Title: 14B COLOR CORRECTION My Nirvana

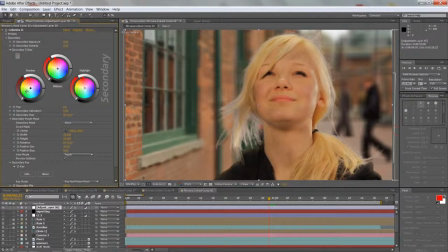(4:07)
So add some cold colors to it, and it could be green to make it more like a matrix kind of look, or the kind of turquoise, or just blue colors here. And the reason why you do that is so that because if you just add the whole thing really warm, for example,
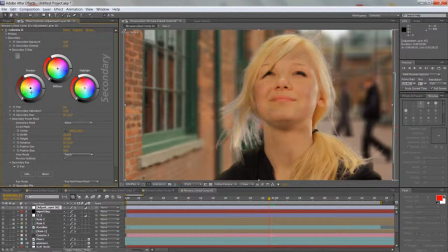(4:23)
or for that matter, if you make the whole image really cool, then it will lose any kind of contrast in it. Like it's pretty much as if having a black and white film and just adding a one sort of color tint or wash over it. So I'll start, for example, I'll play around. I'll create a few different looks for this shot just to illustrate.
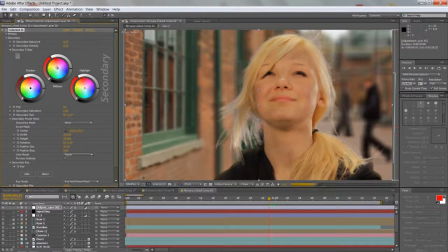(4:42)
So I'll start pulling these here midtones into sort of a little bit warmer there, And as you can see, as I'm pulling it, everything, kind of most of the image goes towards the warmer skin tones.
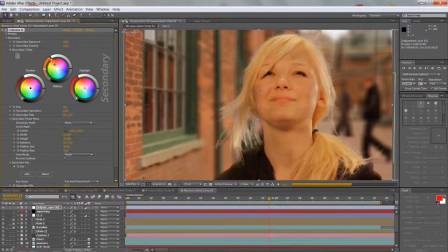(4:56)
And let's say, I want to make this feel like a really sunny, kind of nice day. So I'll make it kind of more almost yellowish, brownish. Then with the shadows, I'm going to offset that by pulling it in the opposite direction. So let's say I'll make it a little bit,
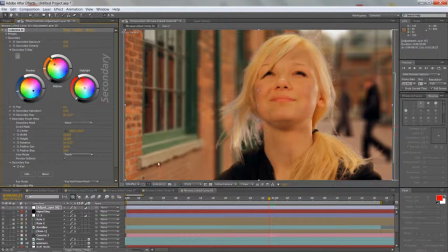(5:14)
like just add a little bit blue back into those shadows there and into this, so not the whole thing looks red. So this way, as you're seeing, you have the red in the skin tones and you have the warmth there, but yet the whole image doesn't feel so washed out with red. Whereas if you take away the shadows, then you see her sweater and the shadow here in the background, everything has that red tint to it.
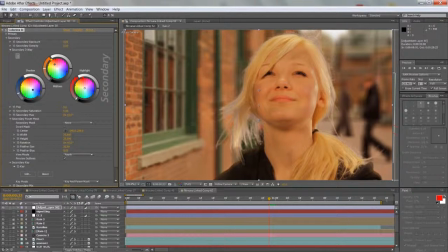(5:33)
So it's just good to offset it this way. So I'll pull it back maybe a little bit more, like there. Maybe also I'm gonna go, and I think the original image that we started with, it just looks really
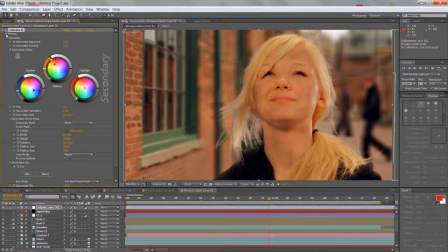(5:48)
saturated overall, and some of the colors I don't like anyways. So I'm gonna go, that's why it's good that we here in Colorista we have the primary, and I'm gonna go to primary saturation and just drag it down, maybe desaturate it by like 25%,
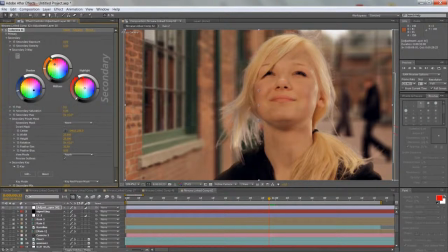(6:02)
27%. So there, and then here in the secondary I'm gonna keep on adding the warmth. I'm also going to add the warmth to those highlights there, like the sky there, and those little reflections on her face. So really trying to make it feel like a summer day by adding yellow.
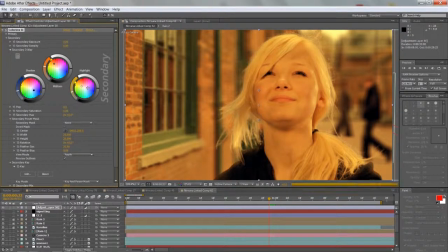(6:19)
This is too much yellow, but just kind of drag it until you get the right feel for it. And then next thing I'll do is adjust the sort of the levels, so the brightness of the shot. So the way you do that is here for shadows, you can affect just the shadowy areas by pulling this line here.
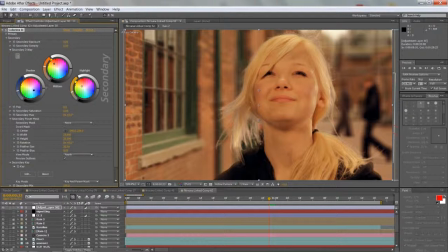(6:37)
If you pull it up, it's going to get brighter. Down, it's going to get darker. So we'll darken some of the shadows even more.
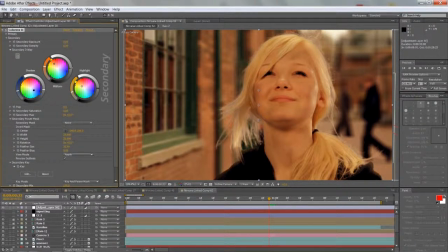(6:44)
But then, because now overall the image looks too dark, so now I'll offset it by bumping up the midtones
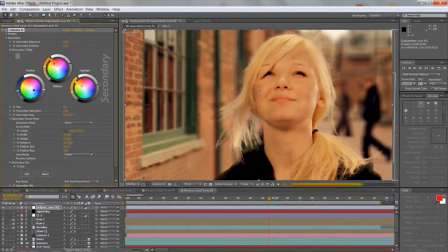(6:53)
there, and I'll add even more in the highlights there, really kind of make it really punchy.
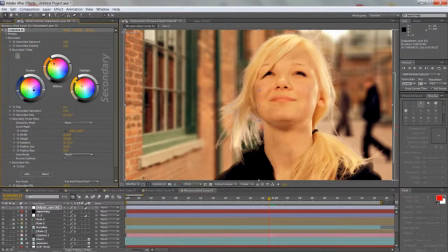(7:00)
And it still feels a little bit too warm in certain areas, so I'll add a bit more of this blue, just drag it down here, there. And I pull this like that. Maybe add a bit more red, let's see.
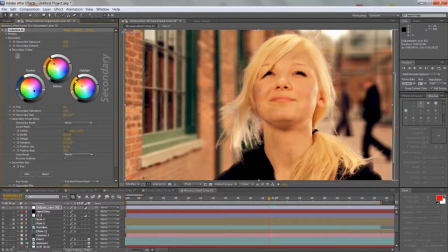(7:18)
Maybe in the highlights a bit more red, less yellow. Somewhere there, and adjust the midtones slightly more.
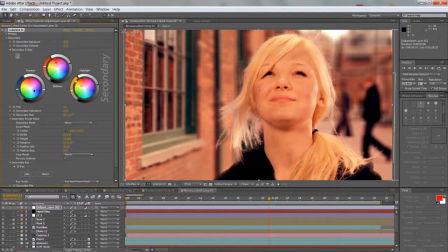(7:35)
Let's see if we make it more pinkish. And sometimes you can just sort of play around like this, see what you want. But overall, right now I know I'm going for this kind of a summer, more warmish look. So that's good. And add a bit more color there in the shadows, there. And it's already looking pretty cool.
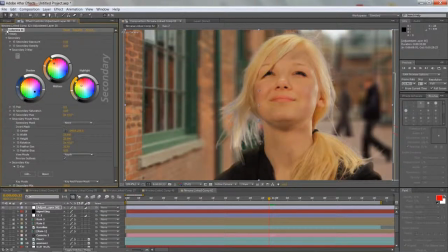(7:54)
This is how it looked originally, and you can see now what difference the color correction does.